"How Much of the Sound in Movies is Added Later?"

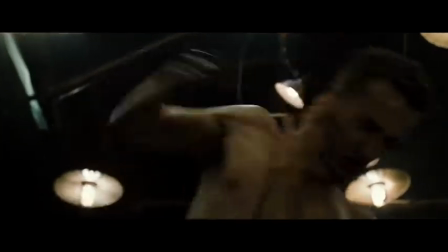[0:19]
If you were to boil film down to its fundamental parts, it's really a marriage between two things: visuals and sound.
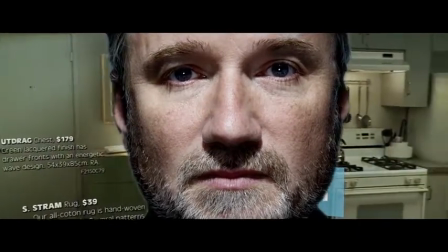[0:29]
David Fincher has always pushed the envelope when it comes to the visual aspect of his films and has been a strong advocate even for the use of CGI,
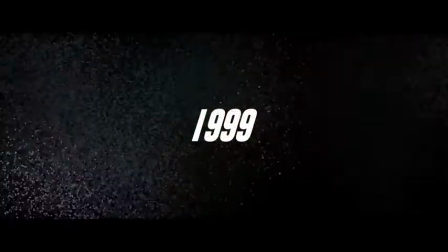[0:38]
even all the way back in 1999 with Fight Club. Visuals stand out.
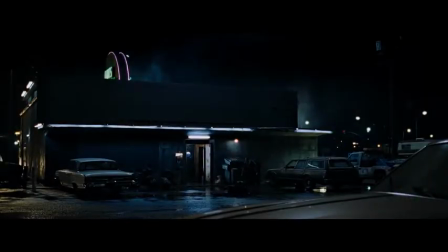[0:44]
They're often the first thing that people notice when watching a film, but sound is different. By design,
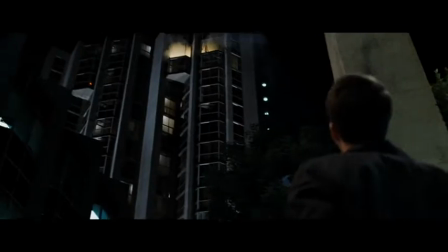[0:49]
you're not meant to notice sound because good sound design is meant to be paired so perfectly with the visuals that they go unnoticed. In most films, the only sound recorded on set on the day of shooting is dialogue, especially if it's in a controlled environment like a closed set.
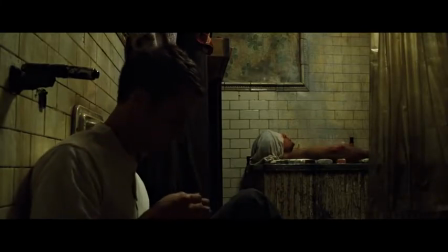[1:06]
This ensures the purest quality of the actors' voices,
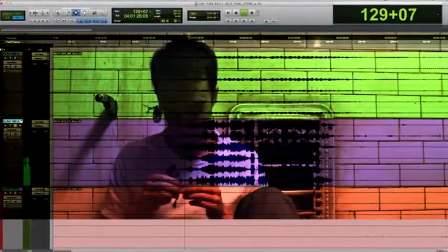[1:09]
which makes mixing and EQing that sound much easier than if there's a bunch of background noise to filter out.
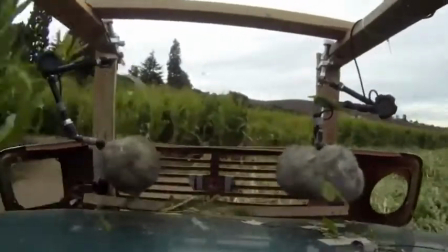[1:15]
Everything else you hear has been added in later in post,
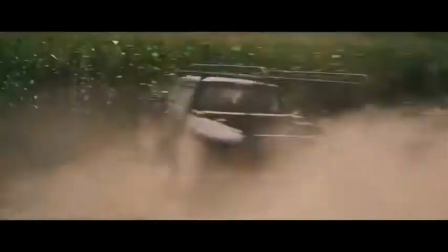[1:19]
an effect done so seamlessly that most people would never notice, like this scene in The Social Network.
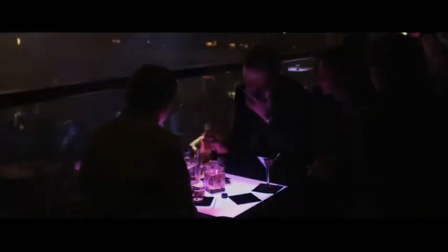[1:26] I was crashing there for a little bit while I'm taking care of some things, but she's done for the summer, so she's back at her parents' place.
The loud club music, the faint sound of the rest of the crowd cut underneath, but this is what it sounded like during filming.
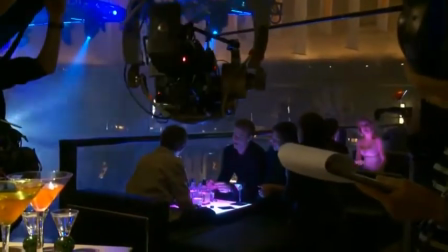[1:40] I was crashing there for a little bit while I'm taking care of some things, but she's back at her parents' place.
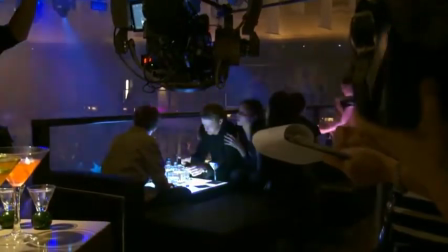[1:45] She's done for the summer. The homeless rock star of Palo Alto. Yeah.
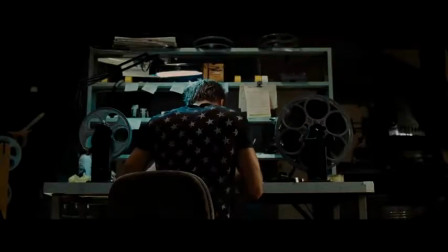[1:49]
As a sound designer, you are responsible for everything the audience will hear over the course of the film, with exception to the original music.
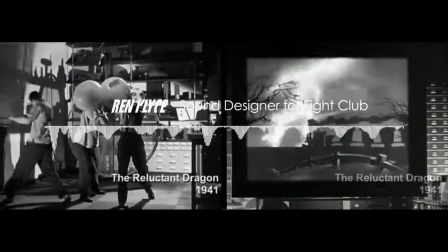[1:58]
Similar to what a cinematographer would do in terms of photography and the images,
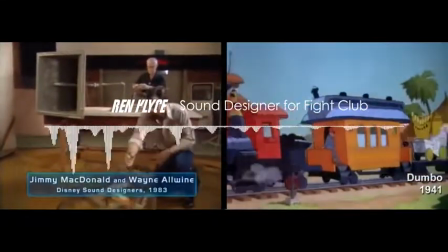[2:03]
a sound designer's job is to create the same environment you see with your eyes, but with your ears.
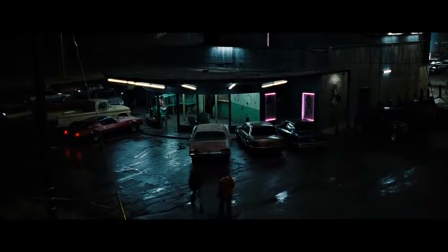[2:08]
And while Fight Club hits the nail on the head throughout, with scenes at the office or at Lou's Tavern,
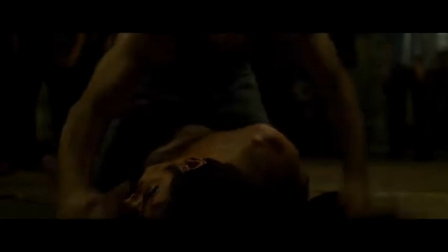[2:14]
where it really shines for me is in the fight scenes. Just listen to that sound.
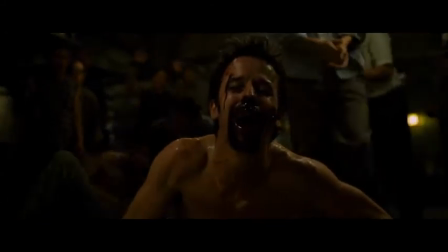[2:22]
There's a visceral realism to it that frankly is missing in most other films' fight scenes.
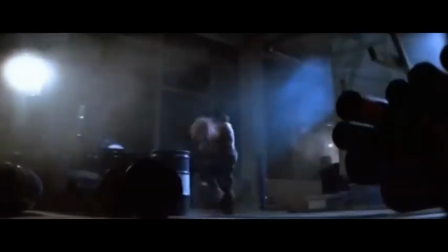[2:28]
Take this scene in Die Hard, which is arguably one of the greatest action films of all time, a film even I love, but listen to that.
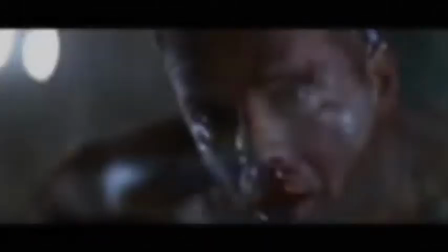[2:41]
I don't even know what that sound is, but it doesn't sound like fists crunching into a body to me.
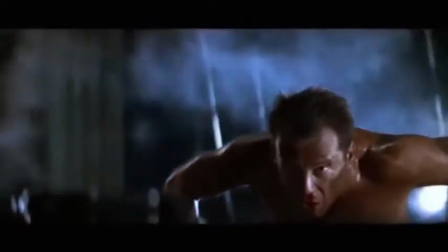[2:47]
Getting hit hurts a lot. Throwing a punch hurts a lot.
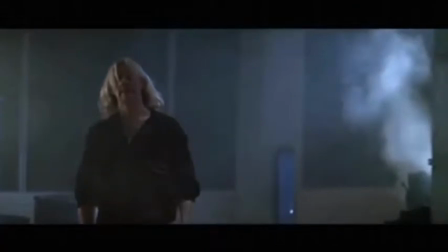[2:52]
And I just don't feel that when watching this scene. And sadly, this is how I feel when watching fight scenes in most movies.
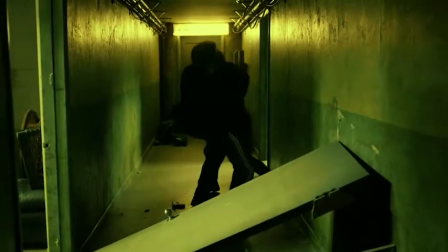[2:59]
There's just no sense of realism. Even when it's choreographed well, the sound just isn't believable.
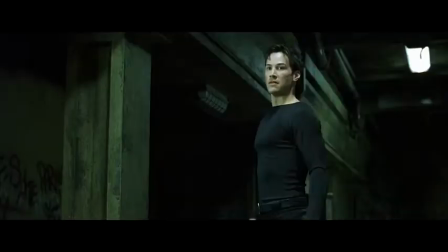[3:05]
And while realism isn't the goal of every film, it's still worth acknowledging how effective the sounds are in the fight scenes in Fight Club.
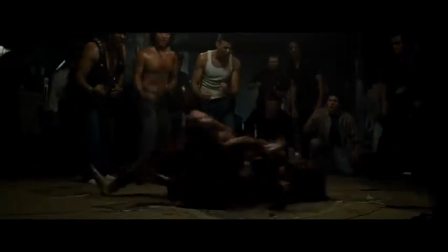[3:16]
Not only does Fincher not shy away from blood or bruising,
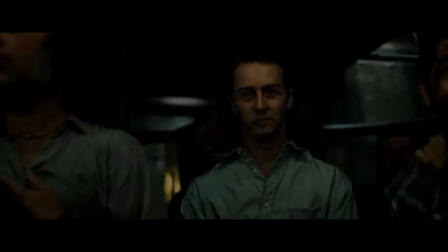[3:21]
but that sound effect just adds a whole other layer to the power of these scenes.
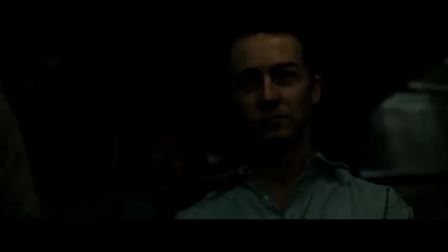[3:26]
Honestly, it seems like it has a lot to do with why the film was so controversial upon release.
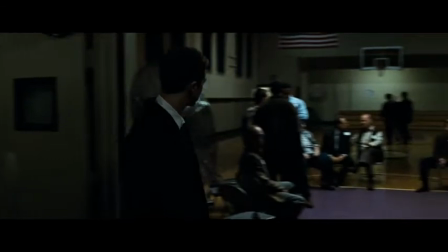[3:31]
Outside of the support group scenes that rubbed some people the wrong way,
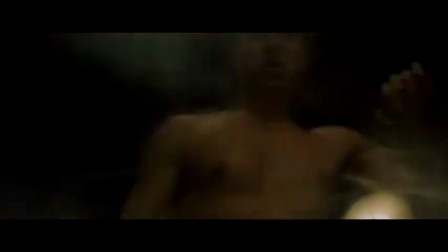[3:35]
mostly it seemed to be the incredibly harsh nature of the fight scenes that sparked controversy.
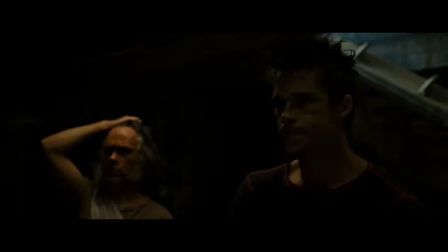[3:41]
And I can see why. I mean, let's see what happens when we change the sound effects to your more standard fare.
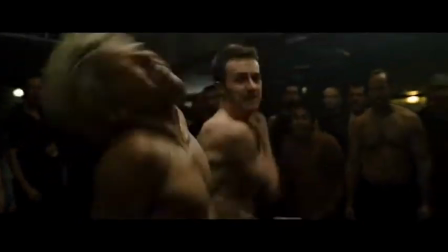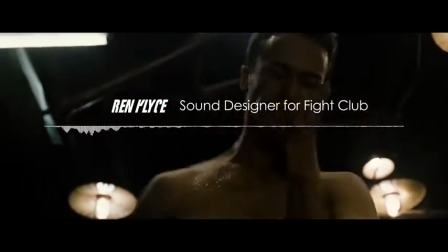[3:53]
We started off by pulling the punches off of the CD sound effects libraries, you know, that have been used in every movie.
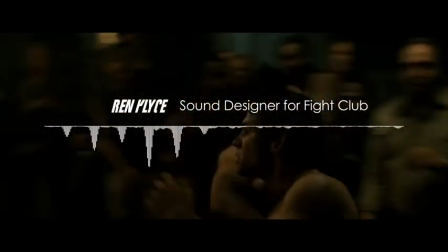[3:59]
It just doesn't feel real. Traditional Foley punch is you take a sham, you wrap it around celery for a bone crack,
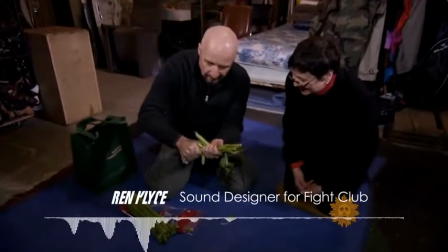[4:06]
and you snap it over a pit, and there's all these techniques to get it, and it's very dry.
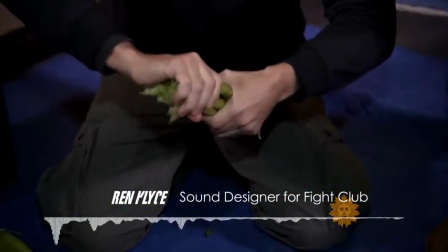[4:10]
So we started off with those sounds, and then we started experimenting with, we gotta make it more, you know, the images that was coming in were very, you know, gory.
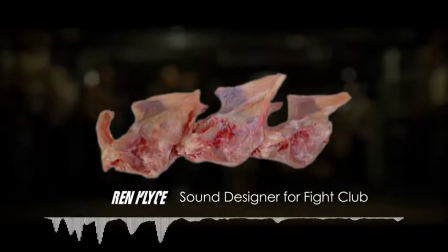[4:19]
So they thought, well, let's take carcasses of chickens and hit those.
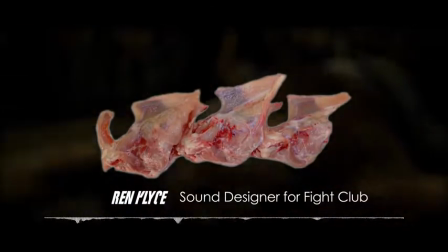[4:24]
And so we started doing that, but they didn't quite work.